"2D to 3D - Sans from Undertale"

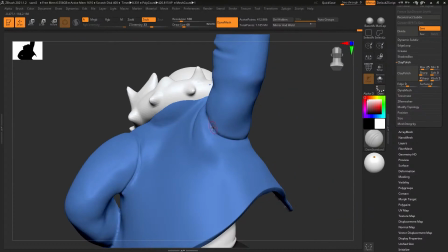12:15 Just as a quick note as well, if you're interested in sort of like the full version of this this was streamed on youtube and we'll have a link to
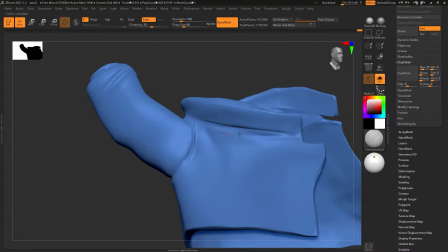12:22 the full playlist so you can go watch that there if you want or in-depth commentary and and want to see every single brushstroke
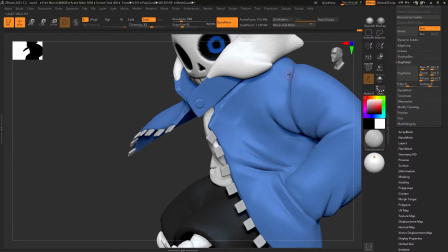12:30 in detail now
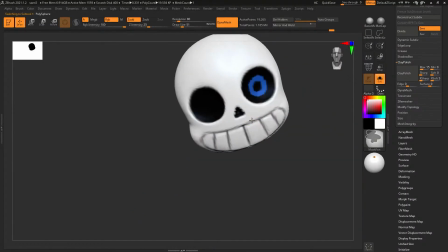12:34 this part is is fun it's like coloring in like you've laid down your lines everything is solid now you just need to fill in all the
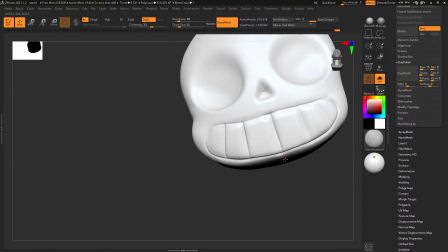12:40 details that's the that's the part where you really you feel like everything has really come together and now you can you can start to
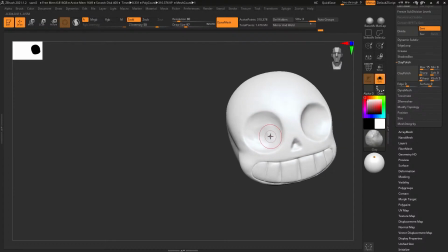12:47 imagine what this is going to look like once it's rendered what's important to keep in mind when you're watching this video this is you know
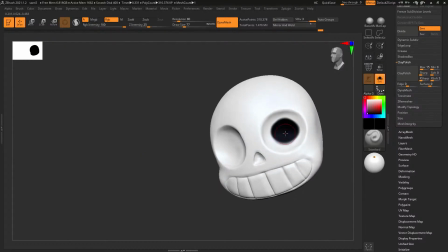12:55 obviously heavily sped up and edited and it's kind of it's kind of showing the highlights yeah of it you're you're not seeing the in-between steps and the
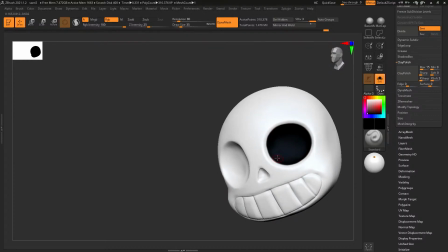13:03 there's always frustration about not doing anything of this where you're just being like yeah this goes from a good blocking to a good final result to
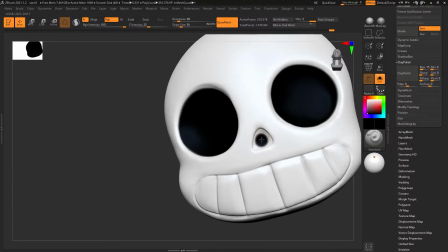13:11 a good render no there's a lot of you know you have always this self-doubt and you always have the issues with the model which you just
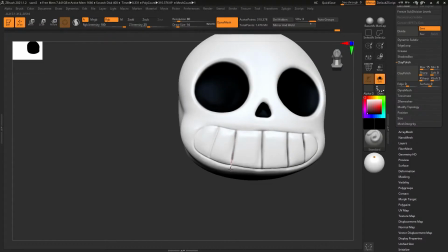13:19 aren't seeing through a timelapse like this yeah the timelapse inherently just has to be the good parts
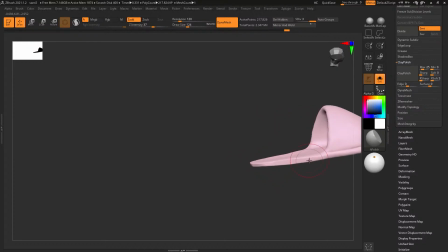13:28 obviously very important to nail those slippers you know they're a big part of the character
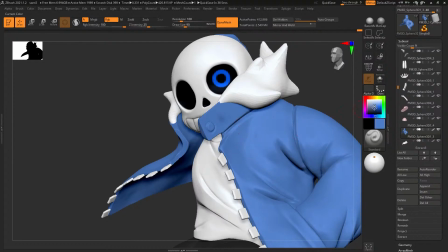13:34 imagine a timelapse with only the bad parts oh that would be horrible it was boring timelapse but yeah that's that's about it for the
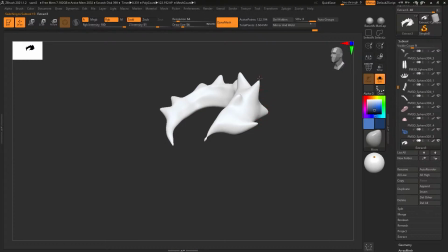13:41 sculpt part so just some really quick occlusion like texturing nothing nothing serious most
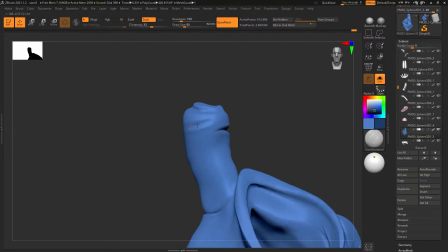13:48 of it is just you know base colors so I just go in and just add a little bit of variation with a darker a
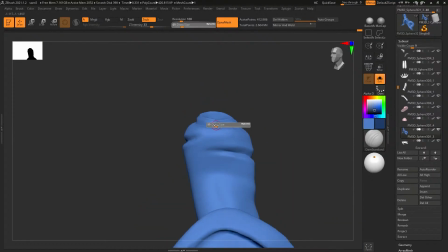13:55 darker color but I don't I really don't want to overdo it because again the concept is very very simple and I want to stick to that as much as
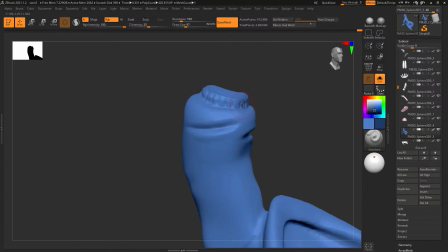14:02 possible if you want to learn about how to more the way we're thinking about sculpting here we We did recently release a whole series called Introduction to Sculpting,
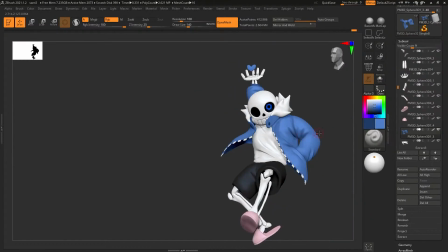14:11 which covers a lot of what we're thinking about when you're doing these kind of models.
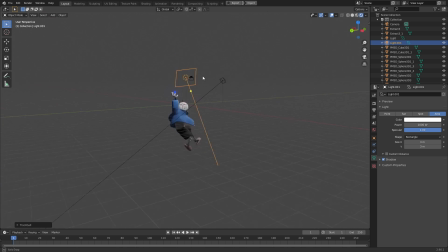14:17 And then just real quick here at the end, we just exported everything out as an FBX from Seabrush and imported it into Blender.
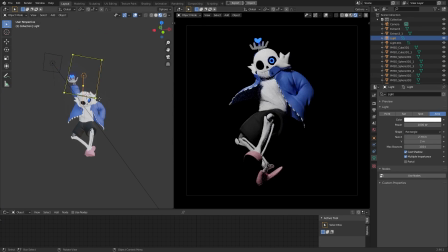14:26 That way it comes in with polypaint. I don't have to worry about UVs or anything. Take it into Blender and you just set up your polypaint
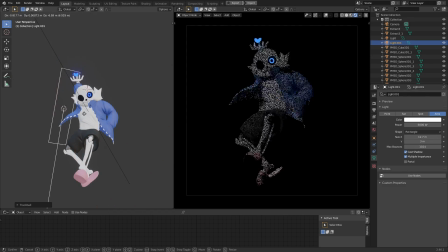14:35 and you're good to go. and then you can start lighting fairly fairly quickly i tend to do i tend to work in eevee but for this specific character here there was a lot of occlusion that needed to happen in terms of the shadow eevee doesn't really deal so well with that so i switched over to cycles
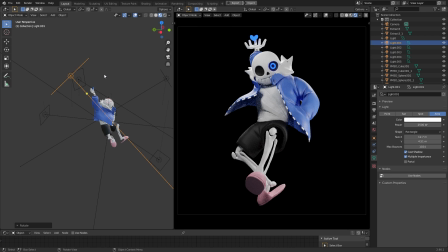14:54 which is also super fast um depending on your hardware of course
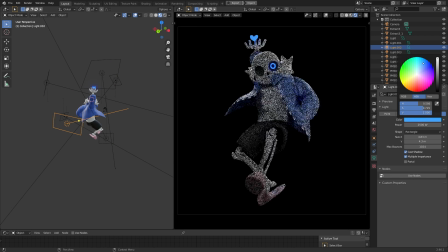14:59 for for these kind of projects this kind of constant work blender is my favorite
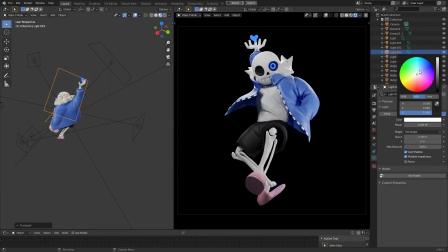15:04 tool ever made for this it's so quick to to see new to
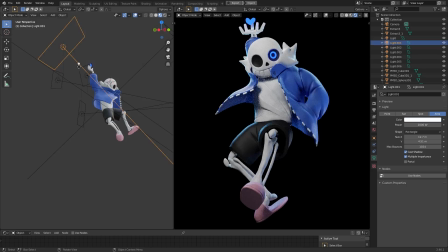15:09 see result it's really quick to work with changing textures and everything and the nice thing is you can iterate so fast on the lights
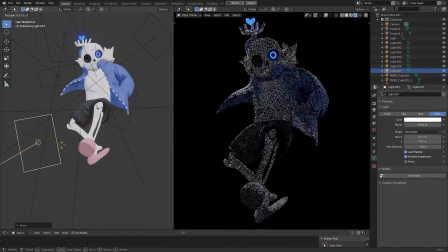15:17 here i am deviating a little bit from the concept and the fact that the background is dark and not white that was something that i wanted to change just
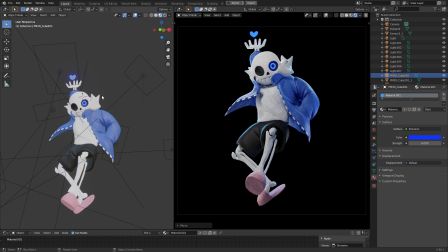15:25 to give more focus more emphasis to the actual character and then highlighting a few things with rim light that is slightly tinted blue instead of just white light but that's just you know that was my interpretation of what i wanted to do with this character at the end